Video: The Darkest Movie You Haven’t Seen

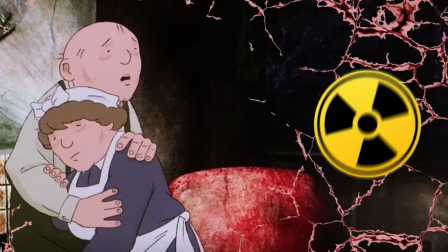They make a note to show them grabbing and touching so many things, each time contaminating themselves more and more.
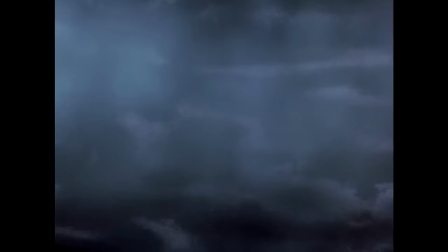But the final nail in the coffin is when they step foot outside,
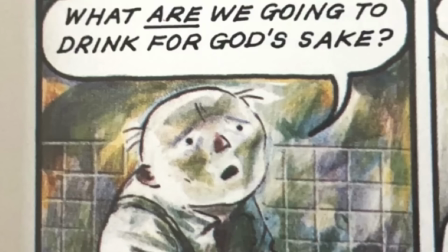exposed to the toxic wind and rain, the sunny warm countryside turned to a dead wasteland, a grim sign of what's to come.
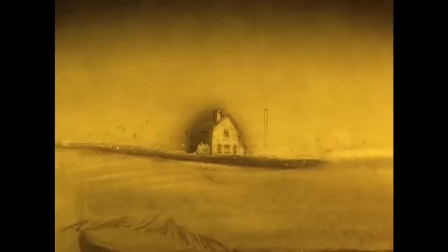And to be honest, it probably wouldn't have made much difference in the end because the windows were blown in during the blast,
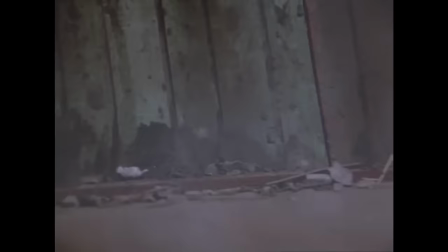and there's one right next to their inner refuge, so their fallout room is already compromised.
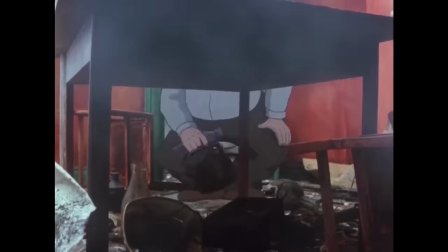Not to mention their water supply is knocked over, so they have nothing to drink.
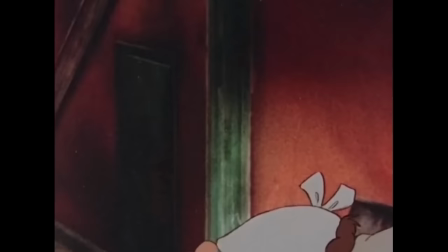Now, I don't know if this was intentional, it could just be the time period it was released,
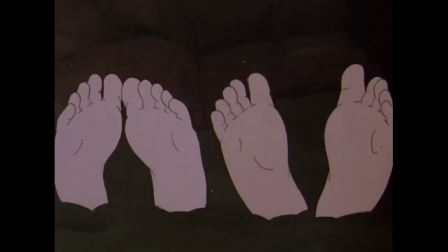but the static and pixels that keep popping up make it seem like small dots of radiation all around them,
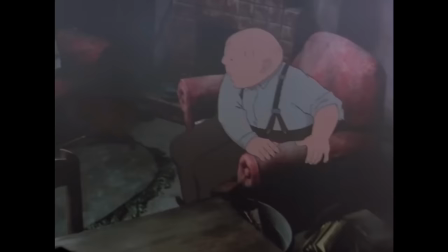like they can't escape it. The film then begins to introduce subtle hints that the pair are suffering from radiation poisoning.
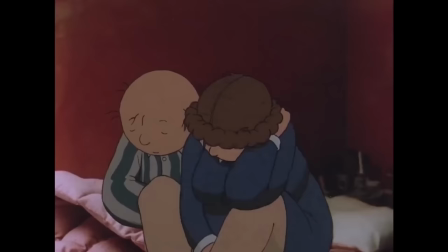It begins with headaches, and feeling a little bit nauseous,
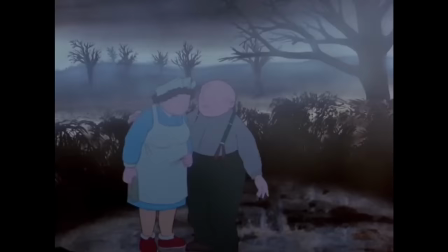which the husband chocks up to shock and nerves.
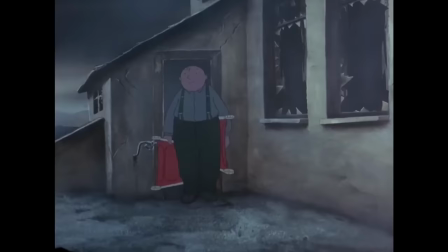Everything is falling apart, but the pair are still trying to march forward, continue on with their happy life.
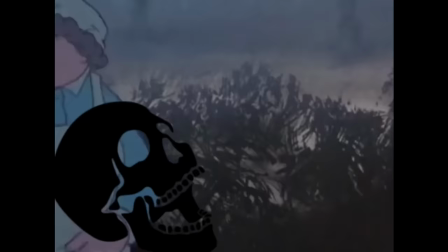They lie sunbathing surrounded by a wasteland, everything around them just screams death,
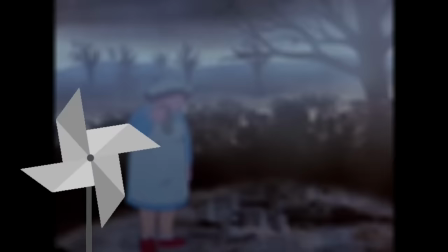the whistling wind hammering home just how empty and lifeless the countryside around them has become.
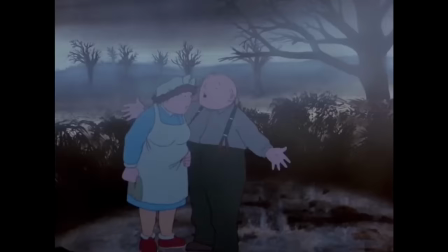No more singing birds, just black trees and dying leaves.
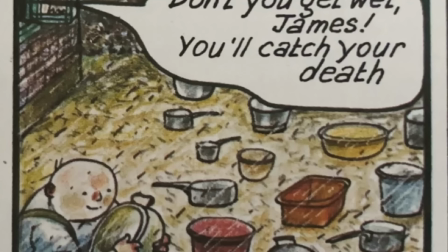Things just go from worse to worserer.
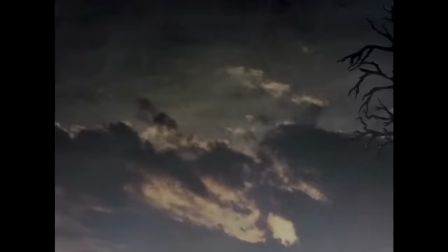Even if there was a minuscule chance of survival, it's snuffed out when it begins to rain.
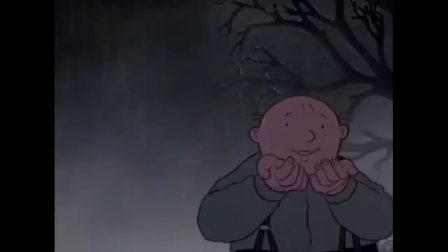The husband sees it as salvation, as now they have something to drink.
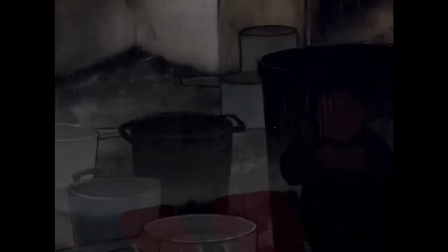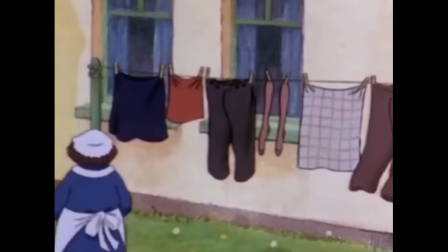When in reality, it's the complete opposite. The same wind which has always been there in the background has blown the radiation directly to them.
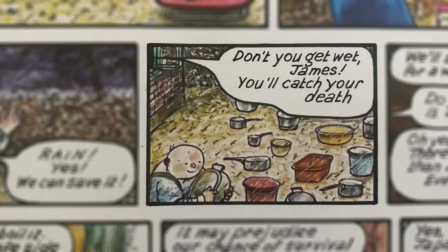They are the unlucky ones. And this sequence, as great as it is, is actually quite different in the graphic novel,
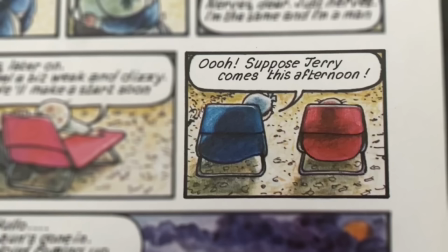where instead of the landscape being just miserable, it's actually a sunny day.
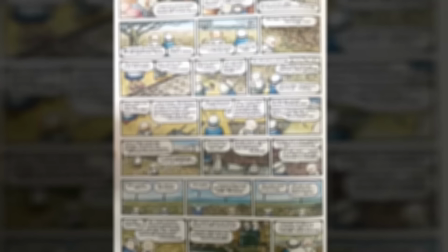And so that naivety is a bit more believable, I mean the page is quite bright and warm,
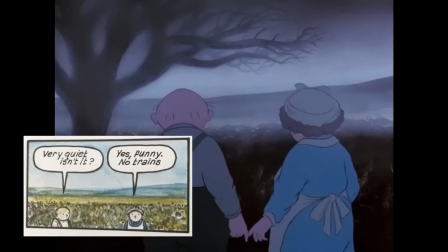apart from that deadly purple cloud, just a small smudge of darkness on the horizon.
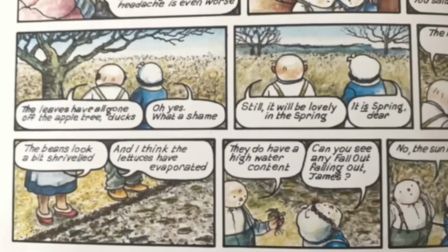But I can understand why it was changed from sunny to cloudy, because after the nuke Strike, every scene is dark and colourless.
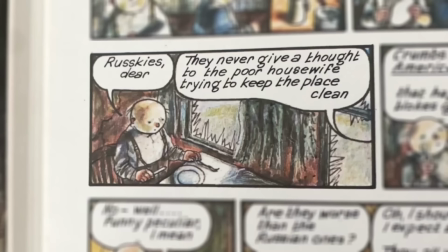So there's a case to be made that the way it's shown in the graphic novel clashes with the feeling that everything is dead and destroyed.
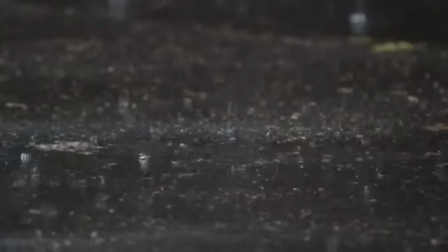But to be honest, I quite like them both, and I'm glad the film took a different approach. Now they've drunk the rainwater, it's not long until the inevitable happens.
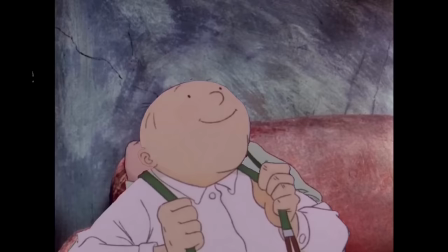Their character designs begin to shift.
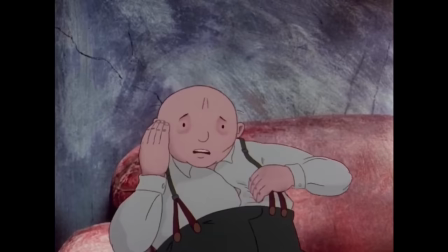And just a few simple changes turn what was once such a friendly design into something so hard to look at.
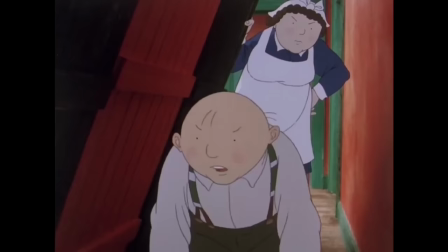Before, how do I put this, they're quite dumpy.
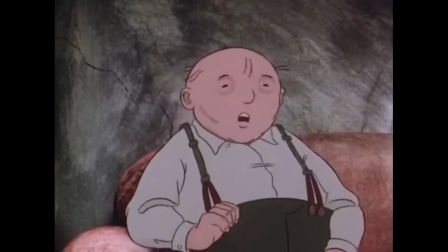And then, as the radiation poisoning gets worse,
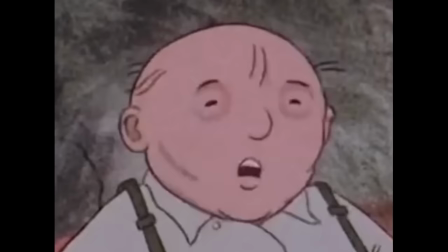subtle red patches appear around their eyes, and their once plump cheeks become gaunt.
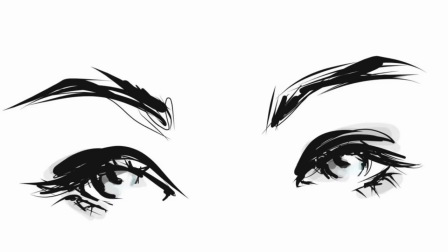And a detail I really like is how the screen begins to pulse and vibrate.
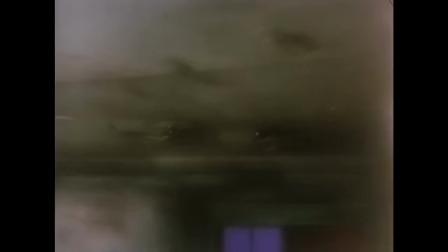Kinda like your vision coming in and out of focus very quickly, it's disorientating.
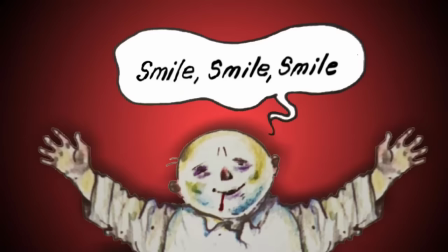The pair are beginning to hallucinate as their eyes and other organs begin to fail.
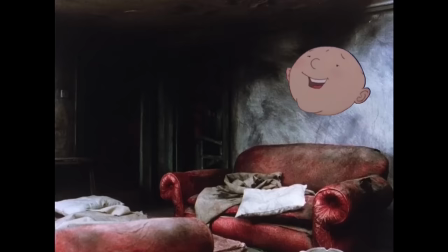And even when the sores begin to appear, the husband still has an answer for everything.
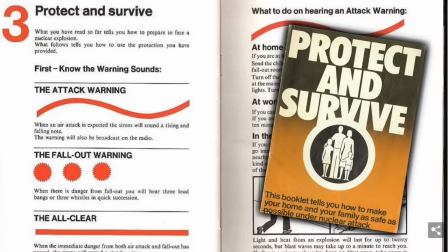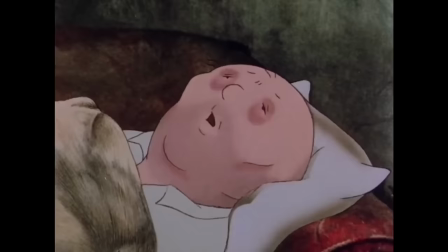Still fully confident that the guidebook will see them through, and the government will come save them.